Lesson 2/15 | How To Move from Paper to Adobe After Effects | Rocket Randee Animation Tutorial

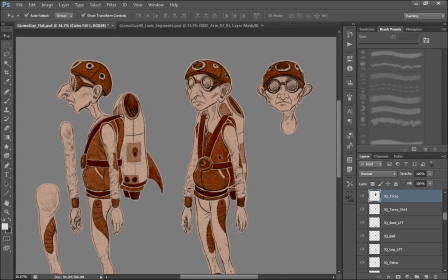12:29 With the neck, the neck's always a little bit tricky, especially for the three quarters, because right now when we look at this three-quarter torso piece, it's all one drawing. Eventually, in After Effects, I'll have to separate this into multiple layers. And I actually did find that I had to add a couple of pieces too.
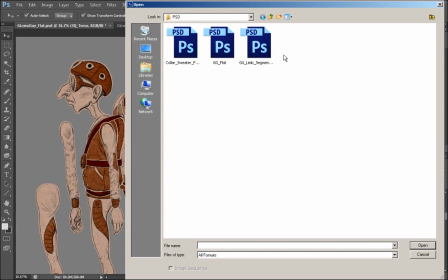12:45 This is covered in some later tutorials, but in the character, I had to build a collar and a sweater piece here
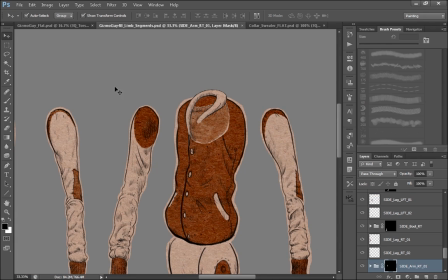12:53 that I actually ended up having to insert into this cut torso so that the actual neck would work.
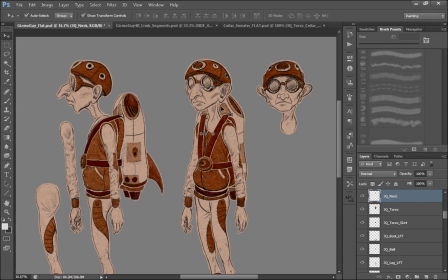12:59 So there's things that even I don't remember or don't realize I need to consider while building the characters.
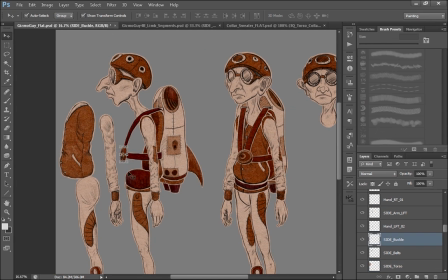13:05 I have tons of layers on this character. The torso is separate, the buckle on the belt is separate from the actual belt itself. So if we look at the actual belt, it's built like this. Now the only reason I can build this all in one piece is because I am planning on using the puppet tool, a pin there and a pin on the back and a pin up at the top here.
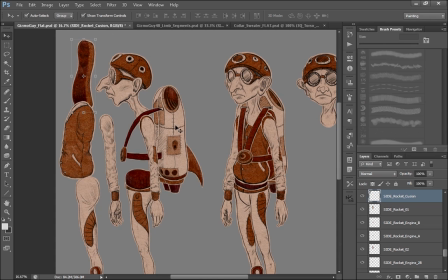13:23 The cushion is separate, so there's a cushion here that I'm putting on the rockets and there's actually the two rocket pieces, and then there's all these different components here. Each one of these are sketched out and drawn, and then I create textures underneath them.
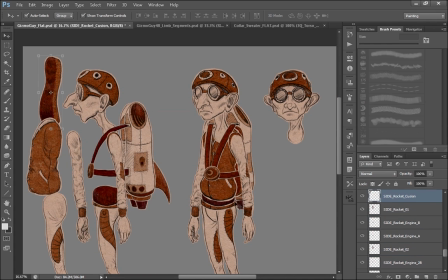13:36 We're going to get into how to texture them in another lesson, but for now I'm just telling you all the different layers and things you need to consider.
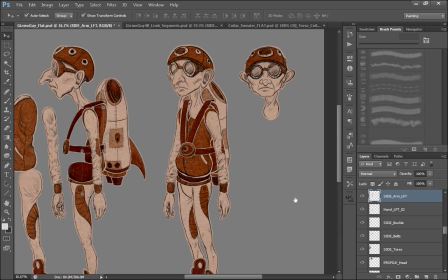13:43 I think the thing that's so helpful about having these kind of videos is that you can go through the process with me before you really start, and you can see a lot of the problems we run into, and you can see why you need to consider some of these things, because they just won't make sense until you're actually in the trenches and working with the puppet.
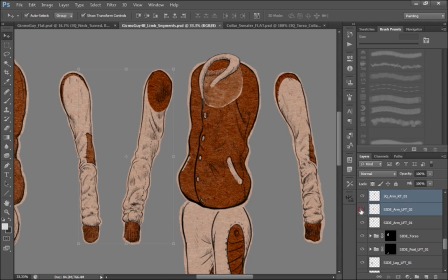13:59 For the puppet's segmented limbs, I'm just going to show you really quickly how they work and actually even how I set them up.
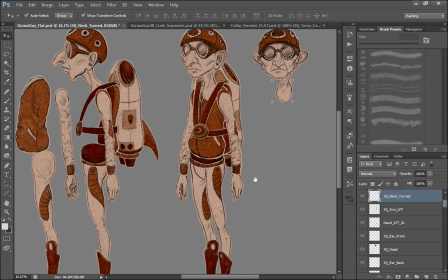14:07 So I initially started with the full limbs. I did not draw them as segmented. I went in after, before I flattened anything and they were just drawings, I went in after and actually segmented these guys up.
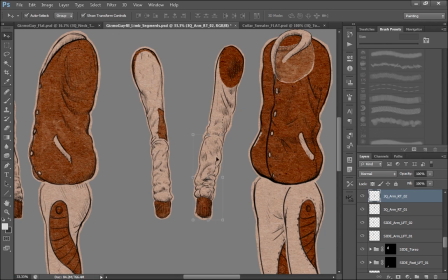14:19 If you are considering doing a segmented puppet version, it is just important to consider how the limbs will bend. Right here, if we take this layer and turn it a little more transparent, you can see that I've considered where the arm is going to bend from, which is about here, and then as the arm rotates,
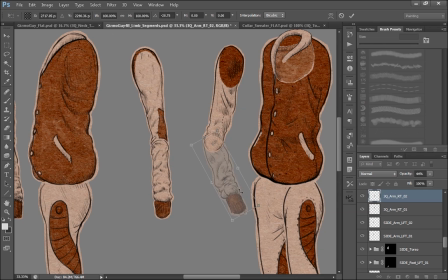14:35 what's that going to look like when it rotates? So it's really important to experiment with that because it also helps me decide where to draw my lines. Now the joints, it's really important to have sort of a circular overlap to them. So if I put this down to 50%, actually if I put them both to 50% you can see the area where they overlap and you can
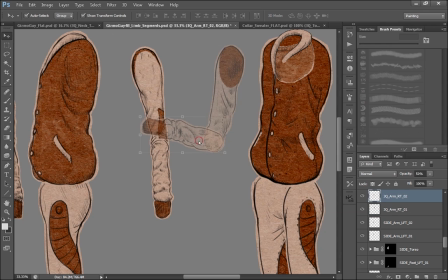14:55 actually choose how you want them to overlap so that there's more of a circular pattern here and I actually find that I'll draw them with that circle there. I might even like create a little shape here. I think I have one from when I was putting this guy together.
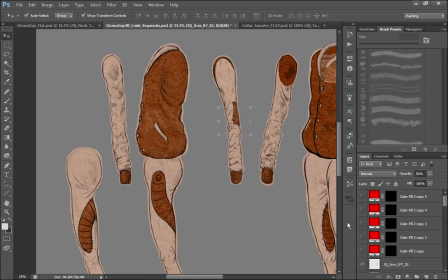15:09 I actually went through and would create circles before I cut things up.
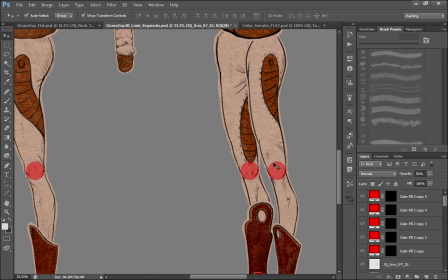15:14 So if you see here I created these circles where I thought the joints needed to be,
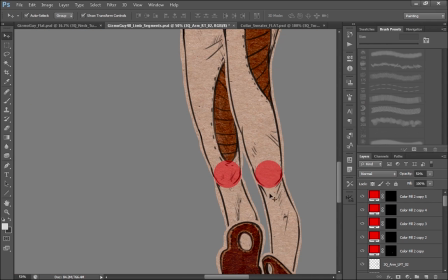15:19 and then I drew on top of the existing leg accordingly and cut it out that way.
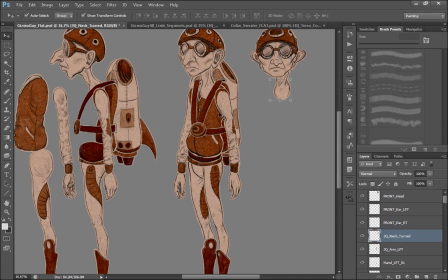15:24 So these legs and arms were actually pulled directly from this single layered puppet where I was just using one layer for the leg and the arms.
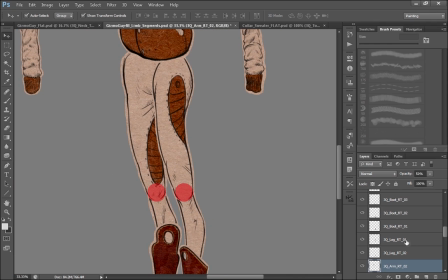15:32 And then what I did is I added these little circles to see where they needed to bend.
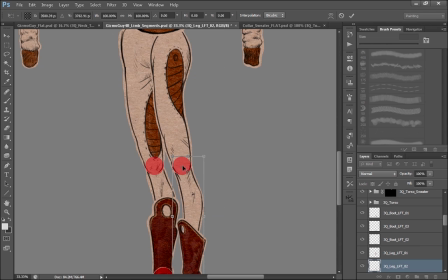15:37 These circles actually helped me define where the best way to cut out the leg so that my knee doesn't collapse on me. So So you can see when I'm bending this character, the knee isn't actually collapsing because I've considered, I've created a circular pattern that I can then create my cutouts around.
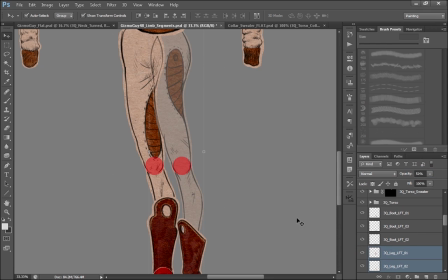15:53 So if we take a look at this leg and make it 50% opaque, and let's see, maybe we'll just turn off these circles,
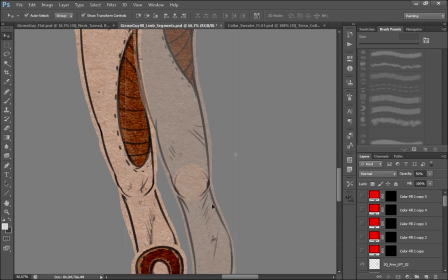16:01 you can see that I've followed the cutout shape of that circle and therefore when my knee bends,
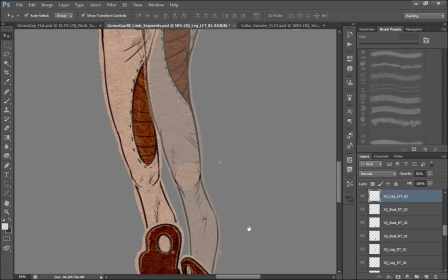16:06 it tracks a lot better. So let's just bend that knee. As long as I put the anchor point in the right spot,
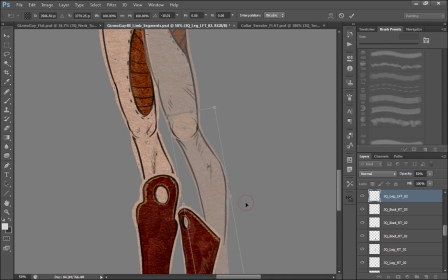16:13 so I put the anchor point roughly in the middle, it doesn't have to be perfect, you can see that I'm not losing the volume of the knee. If for instance you didn't do that and you had your puppet segmented like this, it can still work, but sometimes what happens is you lose the volume of the knee.
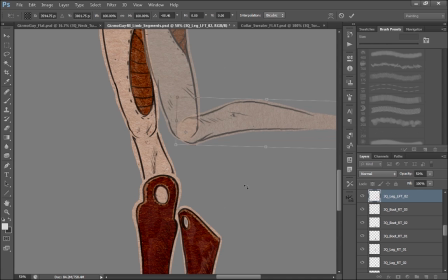16:29 I actually find you can create joints like this and sometimes they even work better because they can create sort of the look of a kneecap.